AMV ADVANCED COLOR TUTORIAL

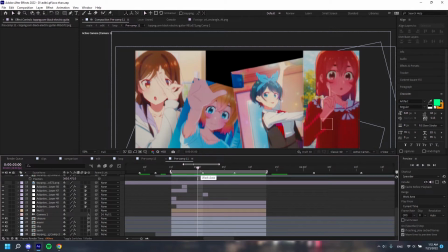4s
Alright, so today I'll be doing a tutorial on how to color your scenes just like the way I do it. This is the original clip we have.
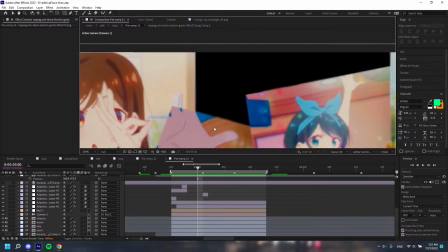12s
As you can see, it's pretty bland with like a lot of empty space, like especially up here.
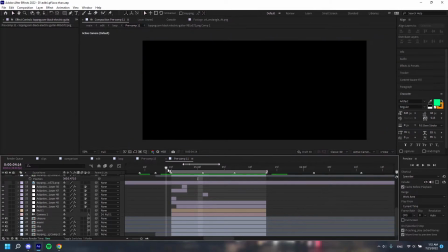19s
And yeah, so you just want to get your clip ready,
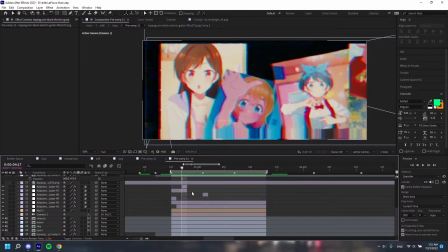24s
just put your shakes on it and stuff like your one framers.
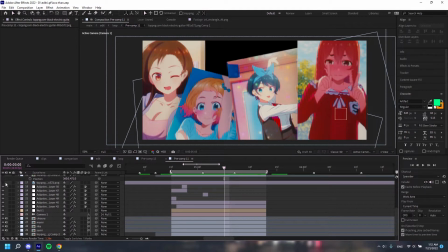29s
Yeah, let's get started with like the actual coloring. So what I use is like a random picture.
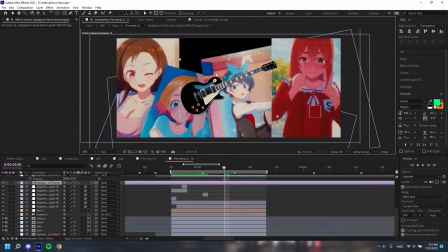37s
So I've been using this electric guitar PNG for like the past few months, I'd say. This is like my main go-to overlay. So yeah, I basically just use like a random picture.
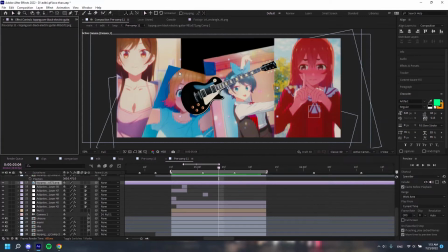53s
So to get this like prepped up, I guess I add a edge detect onto the guitar to make it like a neon effect. And then since there's still colors on the guitar,
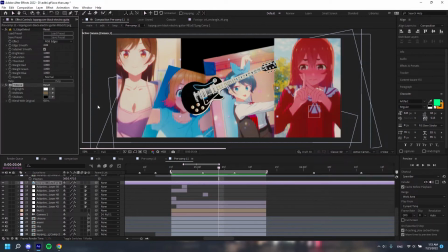70s
I would want to add tritone or any color effect that like changes it to all white.
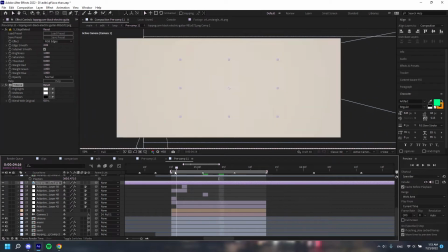78s
So I just do that real quick, and then basically just pre-comp
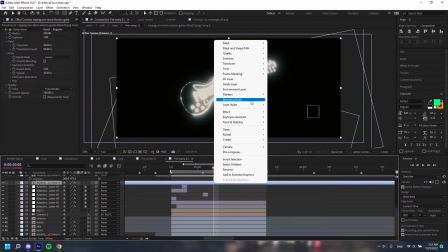87s
and then just add deep glow, and then set the blending mode to add, because I don't mess with this unmult option. I just think it has like a worse glow.
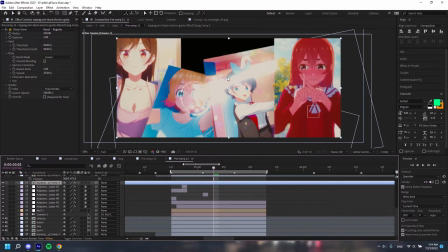100s
So as you can see, this like has so much more glow than the unmult option. But if like some scenes like the color doesn't show up or like the brightness doesn't show up, maybe go for this option.
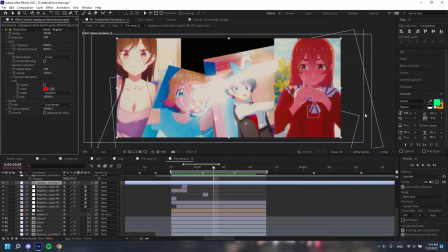113s
But this scene, it works. And then to make it like actually color, there's this tint option over here.
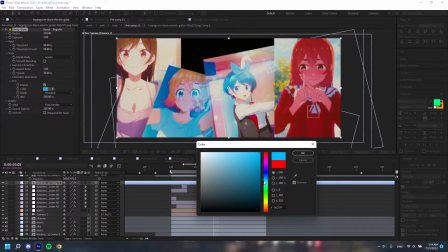121s
You just want to enable it, and then let's change the tint. So let's just go for like an orange.
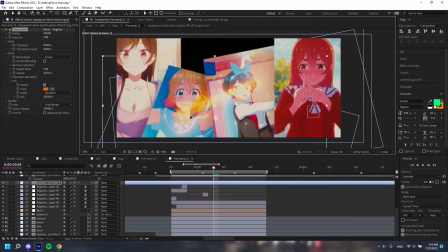131s
And then yeah, you could scale this up, maybe like
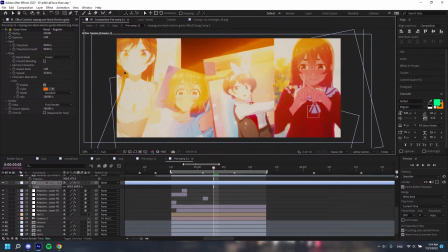142s
600 or something.
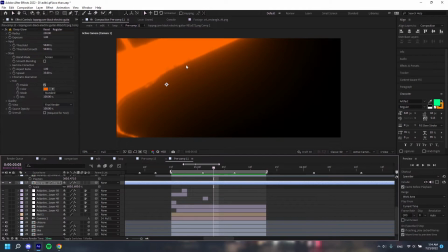147s
And then if we it's still like pretty harsh, so we can add like blur to it
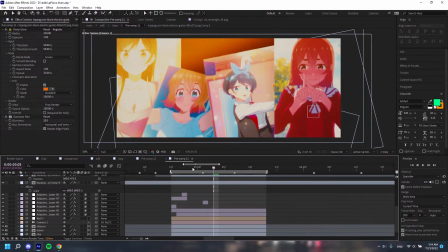155s
to like soften it up and blend it in more. And you're basically done. You just want to overlay more and more of these like guitar things, like the overlays you just made with different colors.
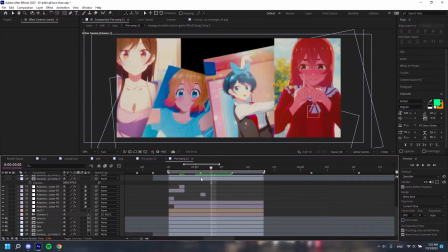173s
And I can show you what I did for this scene. So in the background behind all of these, I wanted the background to be like kind of like a greenish, so I just put like the overlay like behind all of these characters.
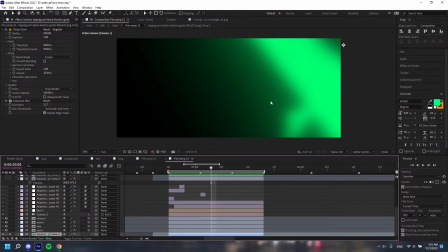191s
So yeah, it's basically just the guitar just zoomed in and then with blur on with the colors.
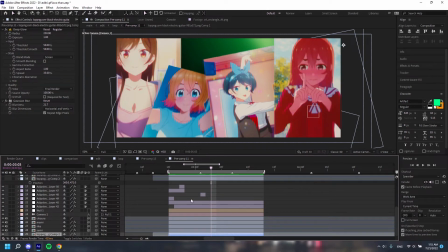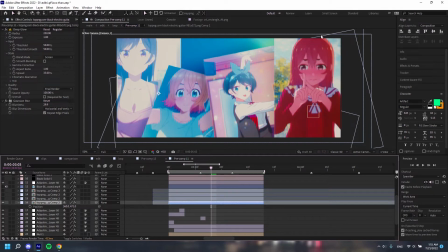207s
And then I added some blue over here, just like across this section. And then I added some like pinkish to this section because the character is pink.
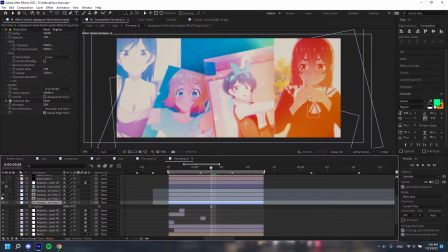221s
And then more orange to like balance it out because it's like pretty blue. There's like a lot of blue, so to balance it out, obviously orange, because orange is like complementary to blue and like opposite. And then just more pink.
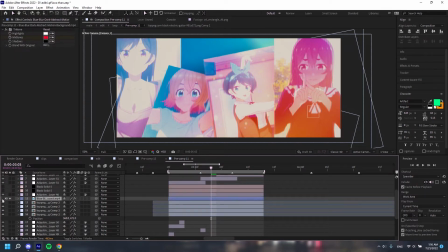240s
And then the final step to like the actual overlay part is this blue background.
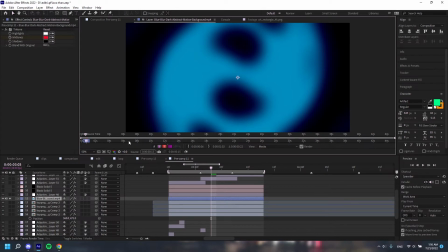250s
You can see this.